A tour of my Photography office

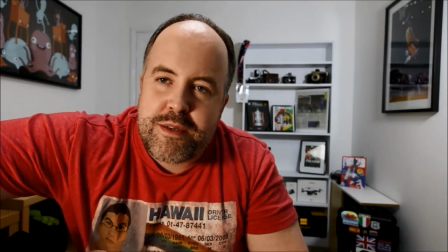[6:23]
It's dimmable so you can see I can turn it down, I can turn it up, whatever I think is about right probably there is about right so that's what the main
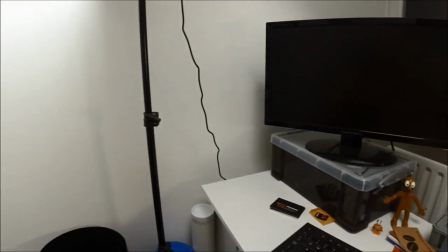[6:31]
fuel light is for now the second light in my setup is actually over here to my left it's not pointing at me
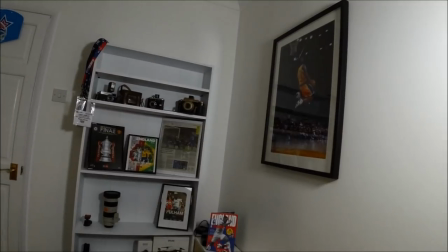[6:37]
at all it is pointing onto the back wall the reason being is because we want to add a little bit of extra light to
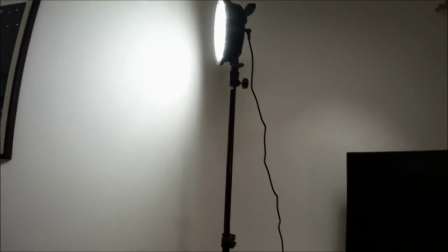[6:44]
that background because otherwise it will look a little bit dark in the videos let me show you what i mean now that like for the background you saw just
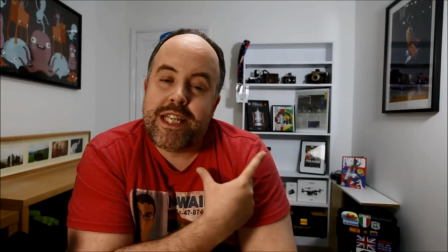[6:51]
now when i turned off the main fuel light I was in the dark but see what happens when we turn the light off in the background have a look
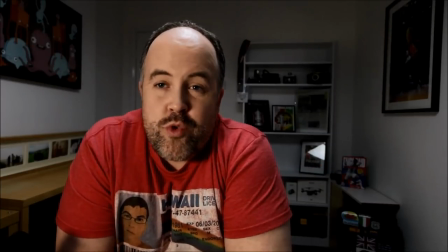[6:58]
you see it goes dark and the background is great you can still see it back there you can see I've got the stuff on
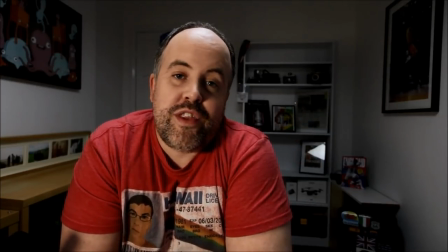[7:05]
the shelf I've got the couple of pictures on the wall but it doesn't look as good as if the light is turned on it just gives that room a
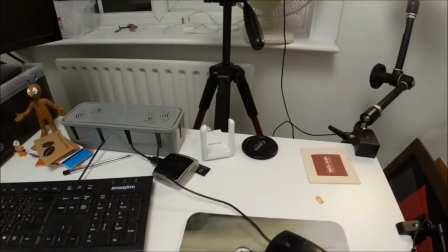[7:13]
nicer feeling and makes the videos better to look at and thirdly but certainly not least we have a big light where you're probably thinking
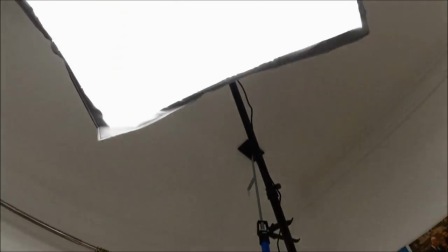[7:21]
Rob we can't see this extra light what you're talking about it is above my head so I have a big light above my head which is actually on
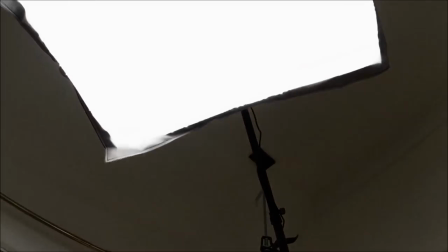[7:28]
a huge boom arm over here and it runs above my head let me show you from further back so here's the whole setup from further
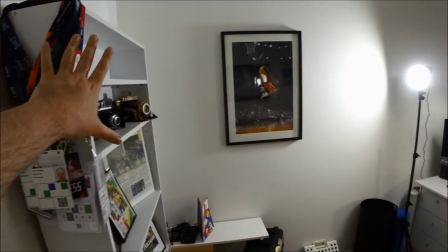[7:36]
back guys we've got the light over here to the left which is the one that's pointing at the background we've got the main fill light over here
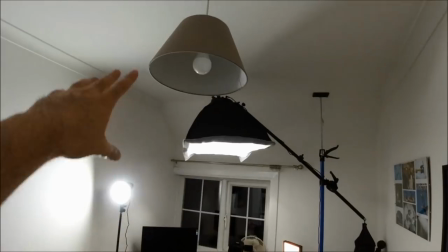[7:42]
and then above my head this is the light that comes down this is actually just the room light I don't have this on when I'm filming
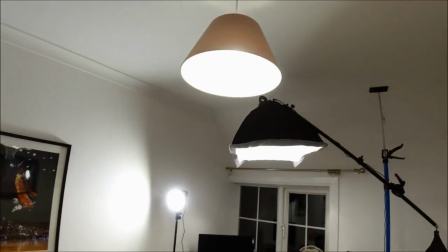[7:48]
videos because otherwise if I turn that on You can see it just throws off the light in the room and create shadows and stuff.
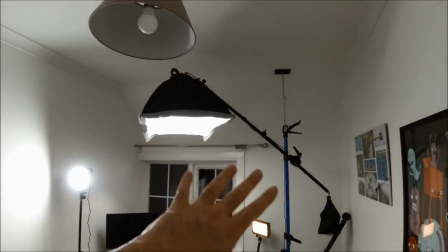[7:55]
I don't want light I'm not controlling hence why I just have these lights here instead.
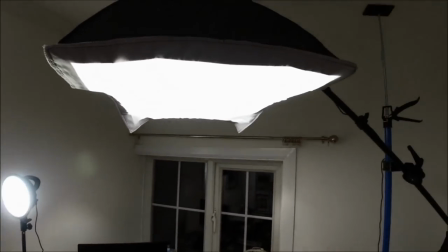[8:00]
Now this light above my head and this light over here to the left These are just fairly simple Newer lights which I bought from Instagram.
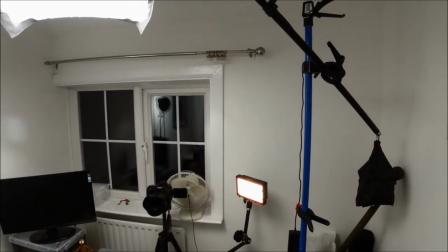[8:08]
I'm going to be putting the link to all of this equipment in the description below So please do check it out if you are interested The
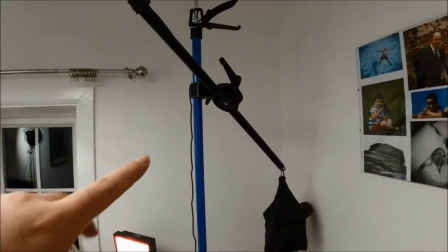[8:15]
light above my head is attached to the boom arm I've been got some magic on clamps which I've used to attach it to this pole and
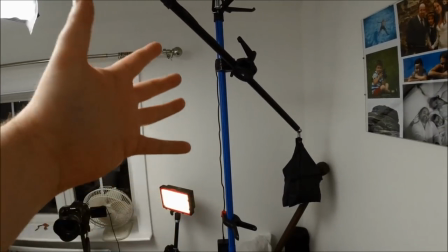[8:22]
this pole is just a simple decorators DIY I'm a sort of tension arm so why do I have that light above my head well
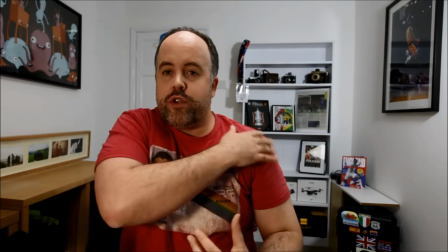[8:29]
really the simple reason is to give me a little bit of extra light across me but what it also does where it's coming from above other than making my
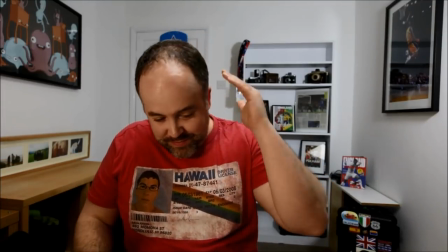[8:37]
head nice and shiny unfortunately I get the shiny head wherever I am that's just the nature of having receding hair unfortunately
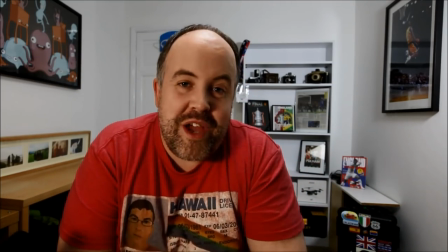[8:46]
it is what it is I've had that for years I do not care but the other main reason
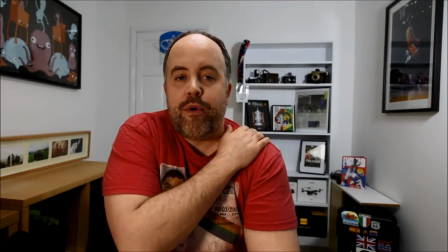[8:50]
is because it creates separation between me and the background so you see where
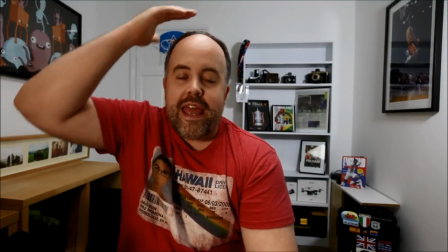[8:55]
it adds some light to my shoulder here and onto my head and onto my hair it creates that separation from the background it doesn't add as much
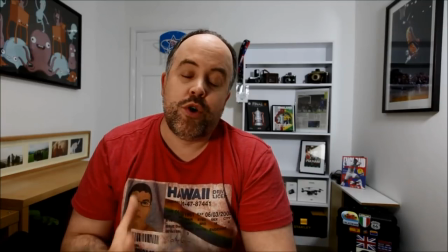[9:03]
difference as the fill light or the background light but none the difference it's still a key aspect of the video let me show you what happens
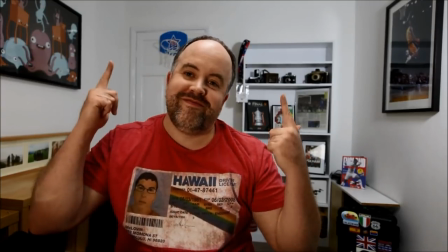[9:11]
if we turn that one off let's have a look and there you go you see it just kind of puts a
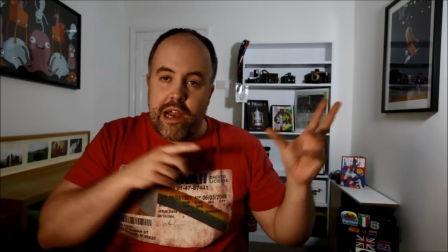[9:16]
bit more shadow onto me you can still see the background lit up from the other light you can still see my face has got some light on it from the light right
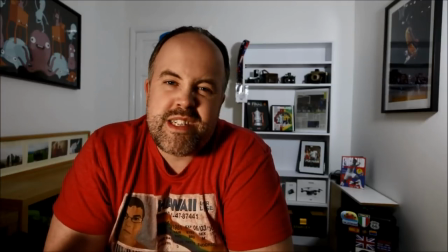[9:22]
here but I've just got that shadow across me it kind of looks like I'm sat in a cave or something almost so that's why we have the main fill
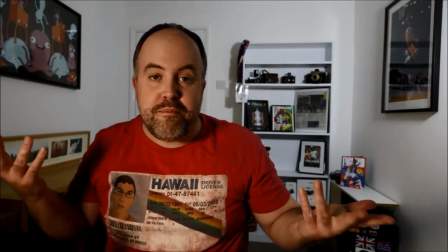[9:29]
light above my head because as you'll see it just looks better when we turn it back on there we go so that's enough talk of the lights let's go and have a look and see what we've got going on in this background so first things first I need to grab you guys off there and you're gonna come with me around the room let's go now I'll be absolutely honest with you guys I did think about tidying up this room before I did this tour but at the same time I thought you know what I don't want to do a video like that I want to show you guys what this office is actually about and how it gets used so you're not gonna see a sterile typical youtubers office tour video you're gonna see the stuff that I deliberately make it look nice like the background but you're also going to see the stuff that's a hell of a lot more messy like this side of the camera so let's go have a look I'm going to switch you guys around so I can talk
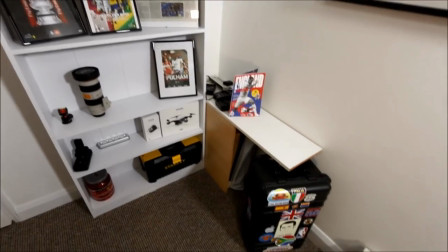[10:16]
you through what we've got going on in the background okay so first of all on our way towards the background sat down here we
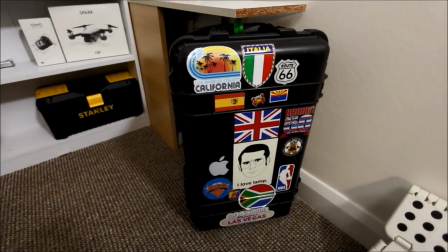[10:23]
have my main wheelie case you guys have seen this case an awful lot before the reason I put it there two things a to give you something a bit